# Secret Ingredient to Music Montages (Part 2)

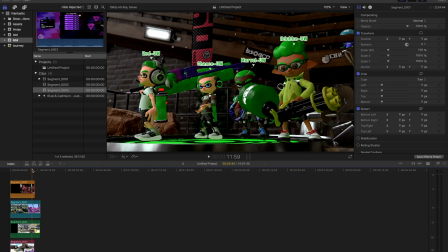[12:16]
Does my character look up right before the match starts? Sometimes that happens.
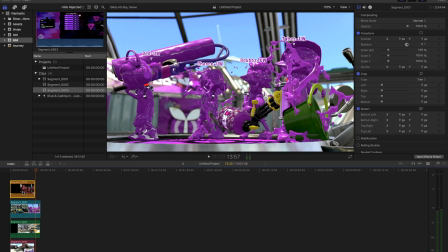[12:21]
No. Okay, so that one looks to the right. Let's hide that for a sec.
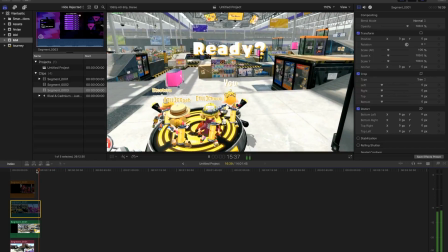[12:28]
Darn it. No, I usually have a steady cam.
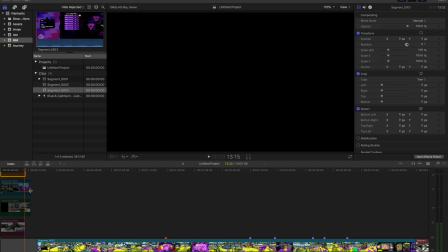[12:37]
All right. Can't do that because I wanted... Something good's coming up, so it would have been nice to have him slowly looking up cinematically. But we don't have that footage.
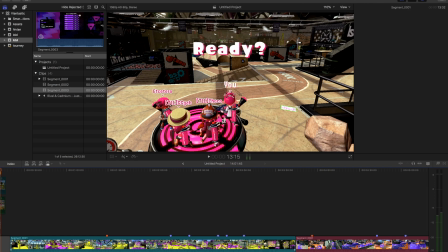[12:51]
So I kind of like this one, but I think I'm going to go with this one.
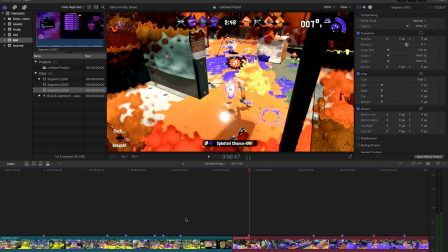[12:57]
This one? No. Red. Yes, because the stage looks beautiful.
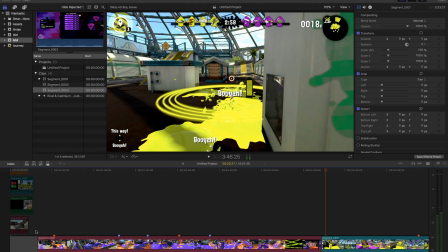[13:01]
And he says free like a bird, and there are birds in this one.
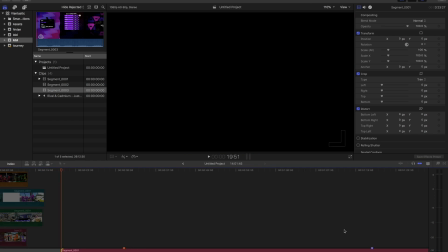[13:08]
Even though there's not as much flying aspect going on here. We'll find out what color we're using in a second.
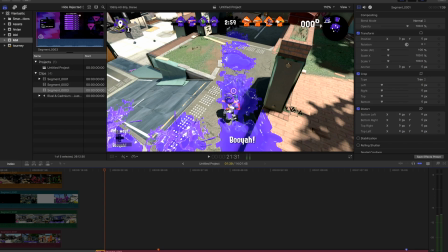[13:16]
Let's break right there. Or let's break a little bit sooner.
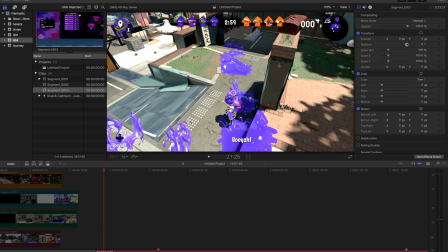[13:22]
Don't let him touch the ground, because then you can see that impact. Right before he touches the ground.
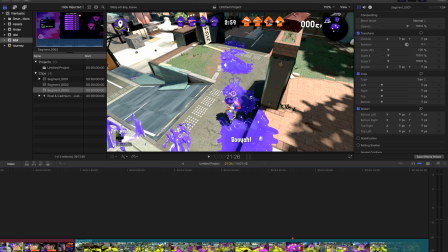[13:29]
Now we're going to want to transition to the next scene. We're ending with orange. Hopefully that's at the end. No, okay, hold on. Orange. Orange, you're a nice color and all. But I need you, hun, at the end, okay? Because you're the one that's looking back.
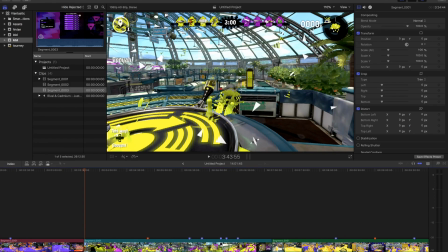[13:45]
You paranoid person, you. That one has a hesitation when they fall. This one, I think, falls really smoothly.
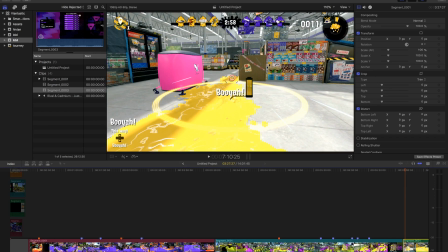[13:52]
Or not. It's fine. Let's make it work. We'll do this.
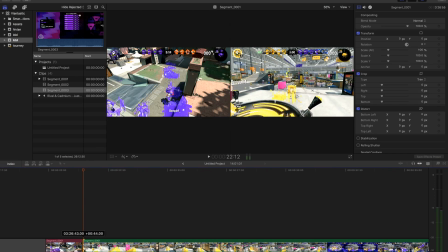[14:01]
No. So we've already gotten past the break part. Let's go into the ink. Like that. Free like a bird, but essentially I want to see him like just jumping into it basically.
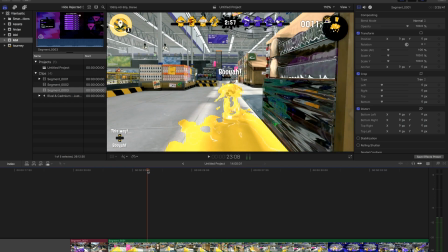[14:21]
Okay, he jumps up there. So let's transition that if we can.
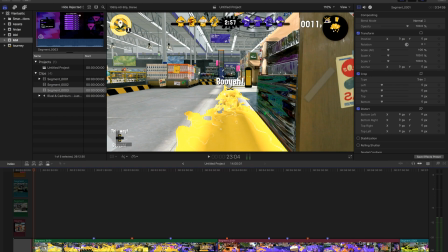[14:28]
What's the next color? Blue. Can we wiggle blue in?
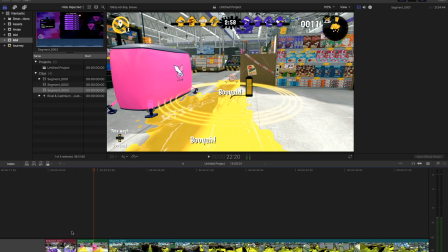[14:33]
So what I'm trying to do here is I'm matching what's happening the last thing that's happening in the previous scene.
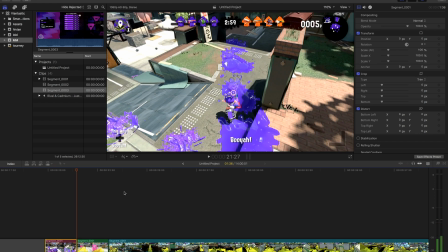[14:40]
So you see he's kind of like, he's just about to land and then essentially going into the ink is what I'm going for here.
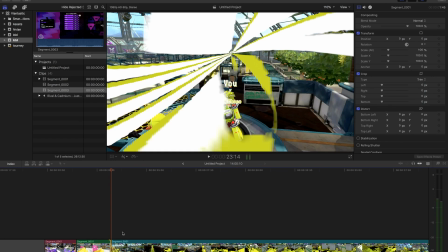[14:46]
And then this one he's jumping out. So I want, hopefully, me jumping out here.
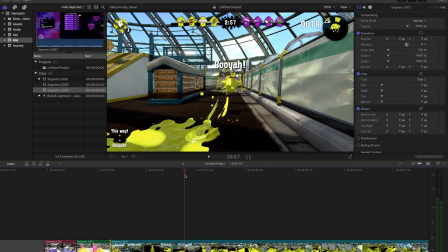[14:53]
A little bit diagonal, but it's fine. Let's cut all this bit out.
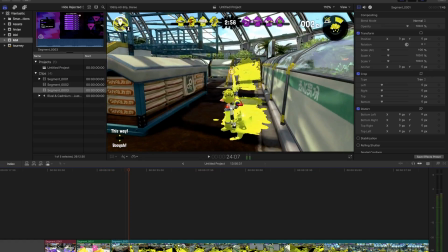[15:01]
See how smooth that looks? Pretty much on the exact same.
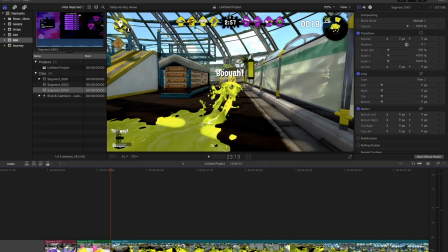[15:09]
That's where your eye is, right? So you want to look. Booyah, sadly, is different.
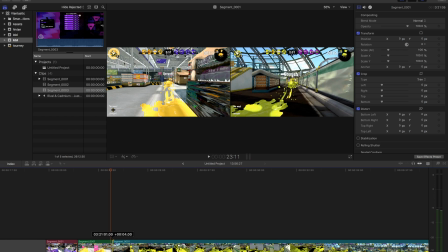[15:14]
We can match up the booyahs, but then I don't think it'll match up the inkling, which is kind of what we want here. He's too high here. I could do that maybe.
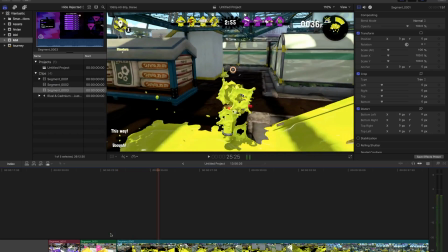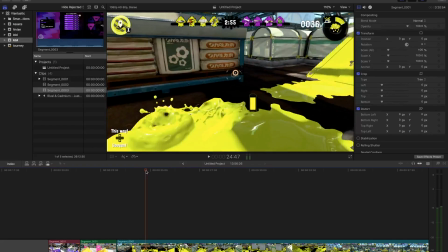[15:34]
Oh, perfect. So again, we got some rotation happening here. So let's take advantage of that.
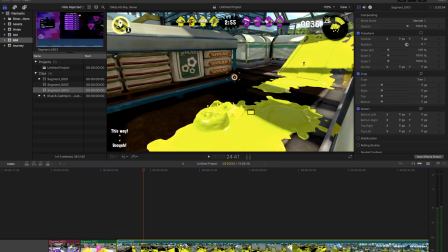[15:39]
So let's do like here, because I know the last scene we're doing, the orange one here,
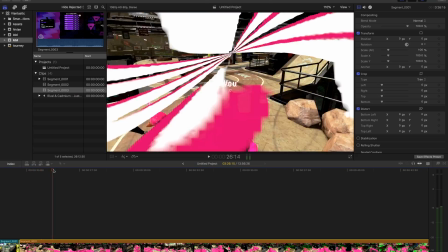[15:48]
is he's rotating because we want to look back at our footsteps.
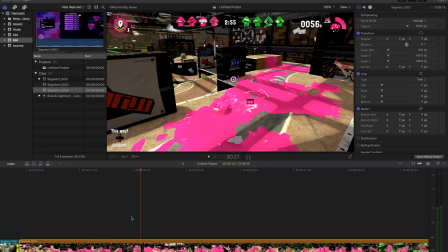[15:55]
And that's going to look so sexy. So let's clip all this first bit out. So we'll polish this up a bit, but basically you'll see the idea.
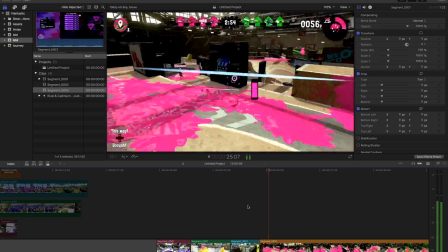[16:08]
See? He's turning in the first one and basically continuing to turn the second one.
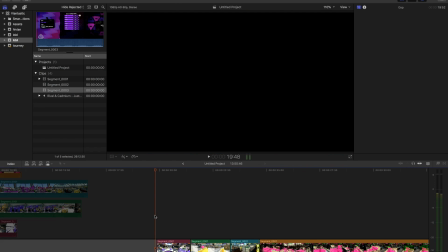[16:17]
Oh, beautiful. Look at the 4. Let's enjoy what we've already accomplished, which is only like 1 second of footage.